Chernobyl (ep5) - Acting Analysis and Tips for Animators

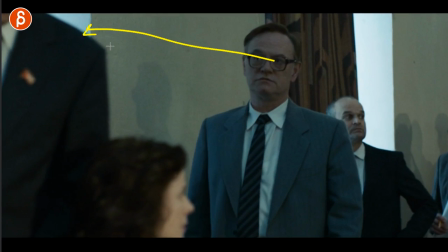8:00 tricky in animation would you put that in there I just thought it's an interesting it's a very distinct thing of I'm gonna look at him as long as I can before I sit down
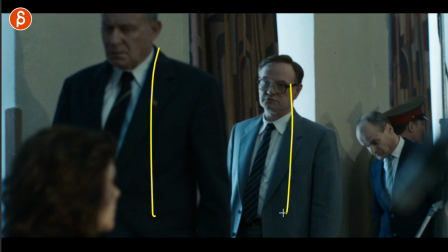8:07 maybe this is the beginning of your shot let's just pretend you have two characters walking and he looks and
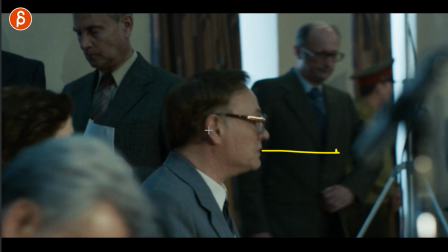8:15 then sits down and maybe then your lip sync starts and he says something maybe he says something about him maybe this is a look of i'm gonna
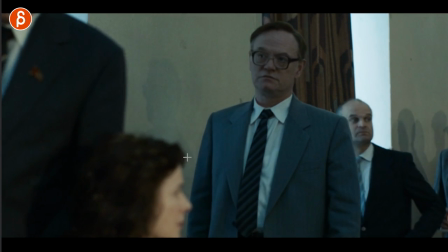8:22 challenge you maybe this is a look of i'm worried about you i hope you're okay or it's just a look of hmm that was weird what
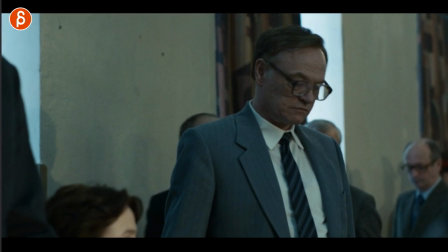8:28 he did and then he starts his thing so again it's not very something specific that you could use in your shot but i thought it was interesting as
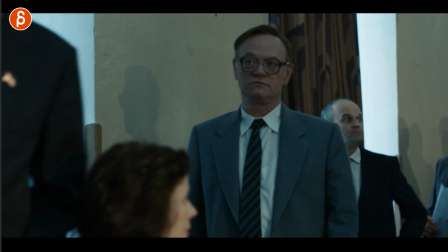8:36 potentially a beginning of a shot or maybe an end of a shot that you have but I'm always very interested in eyeline and eye darts
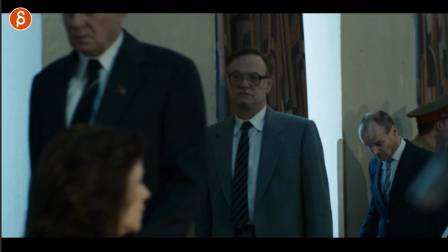8:44 or no darts blinks no blinks how long do you look at a character and why why do you keep staring what does that
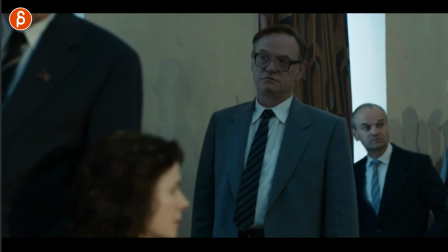8:51 mean and what does that mean for the audience there's something interesting to look at and something that I want to pay attention to in my future shots and of course
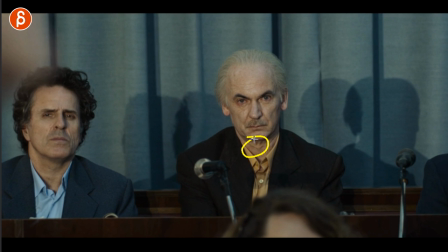8:58 if you watch my channel you know I'm a big fan of swallows and he swallows right there why am I showing you this He tells the court that there was a fatal flaw.
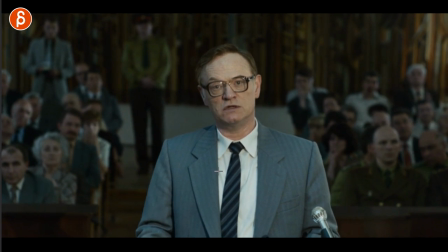9:07 He tells them well when you push that button Something happens and that's something that was hidden and he didn't know and you can see he's always kind of angry looking and challenging But not interested you can see this here kind of like ah This is gonna kill me and now you have that
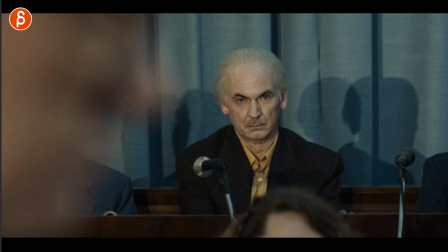9:21 look of what and a blink For the first time he actually really blinks and takes that
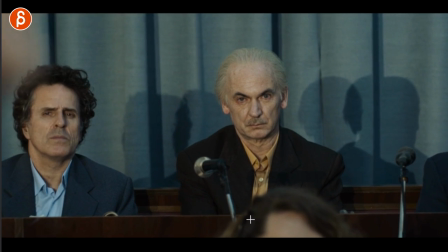9:26 in and realizes wait what and then you have that moment of the swallow just
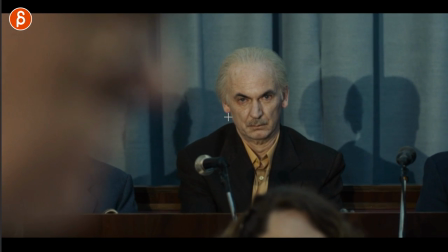9:31 an interesting moment especially for him it's kind of a contrasting thing where he never seems
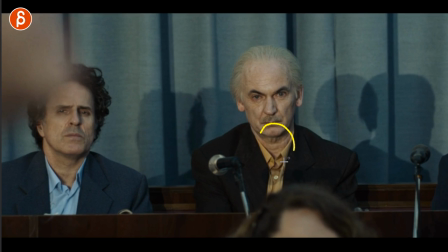9:36 that nervous or realizing that something bad
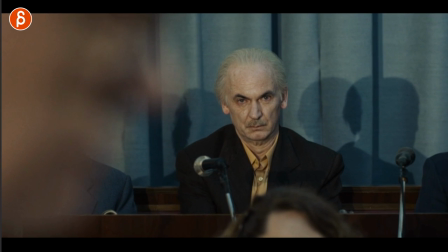9:40 happened you mean like he's always very arrogant he's always more in this kind of angry look or mode here so for him to then do that
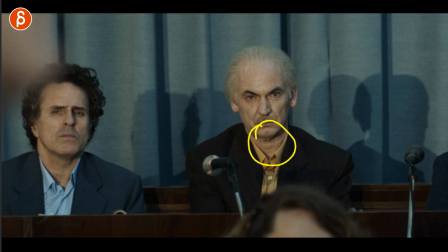9:49 blink and that swallow it's very interesting but again criminally underused uh shape in animation and And actually staying with his character,
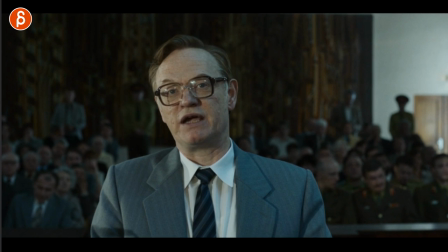9:57 he tells the court what the end power was.
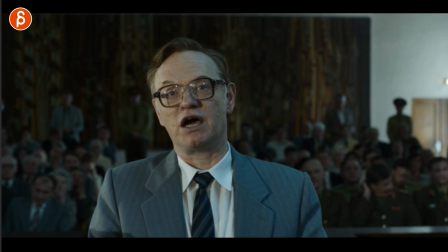10:01 It shows how this goes up and how much the reactor was operating at and just leading up to the explosion.
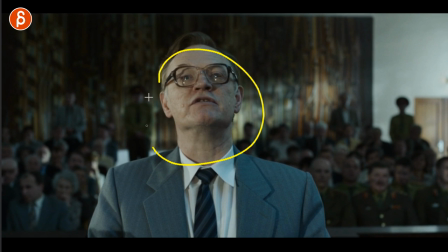10:08 And he says that number from, I can't remember, like 3,000 to 32,000 or something like this.
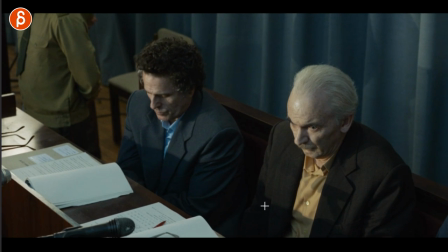10:13 And I loved the cut to his face looking. Again, is that helpful to you?
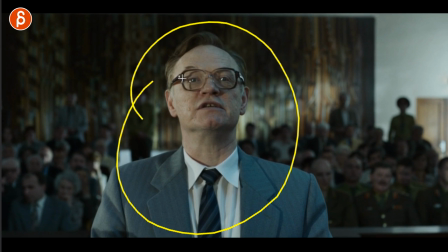10:19 Probably not. But sometimes it's interesting when you have a lot of stuff going on and then it cuts to nothing A
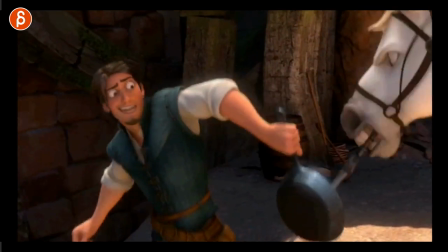10:27 character just staring or maybe it's a lot of action and then no action There's a scene in Tangled that does that It's very common where you have a lot of action then it cuts
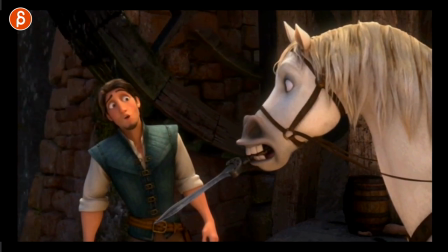10:35 to something that's very still But it's that still moment where someone might just stare that is the big contrast that makes potentially a scene more dramatic or
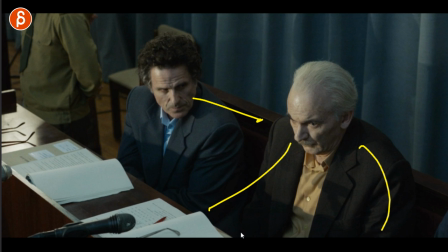10:43 fun Here it looks over totally hunched over completely in shock but anyway this might just be me and ending this with this scene where he talks
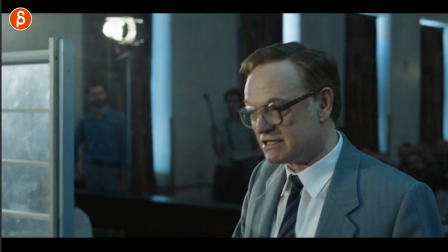10:52 about that we lie and lie and lie and those lies they're always there even though we think that we can ignore them and if you play this i'm
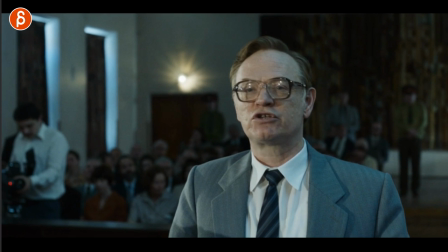10:59 gonna play just the sound with it i might get a copyright strike here but i'm gonna play this truth offends we we lie and lie
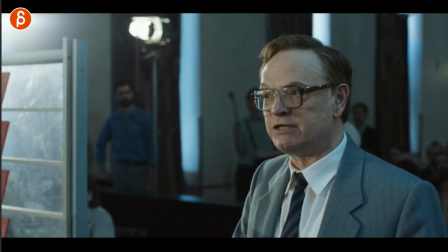11:07 until we can no longer remember it is even there but it is still there and i love this after all
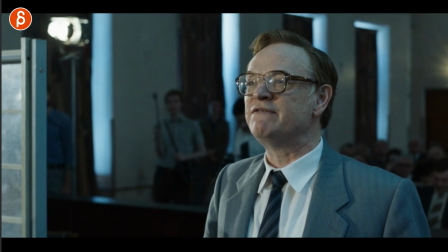11:13 of this that he said again this is probably not what i'm reading into but i love that after everything he says about lies and how it's going all going to come back to
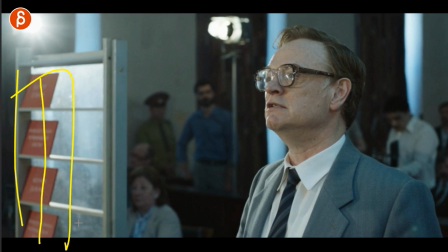11:20 us and he has that pause at that moment this comes in the stacks of red these are all the lies and it's going to lead to
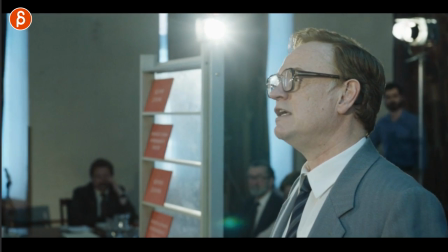11:29 this and it's going to lead us to this catastrophe because of all the lies and then he continues every lie we tell incurs a debt to the
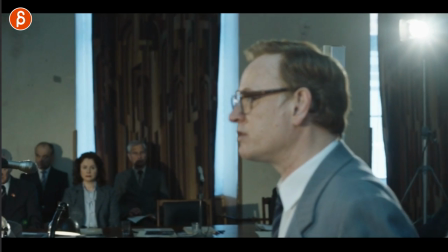11:37 truth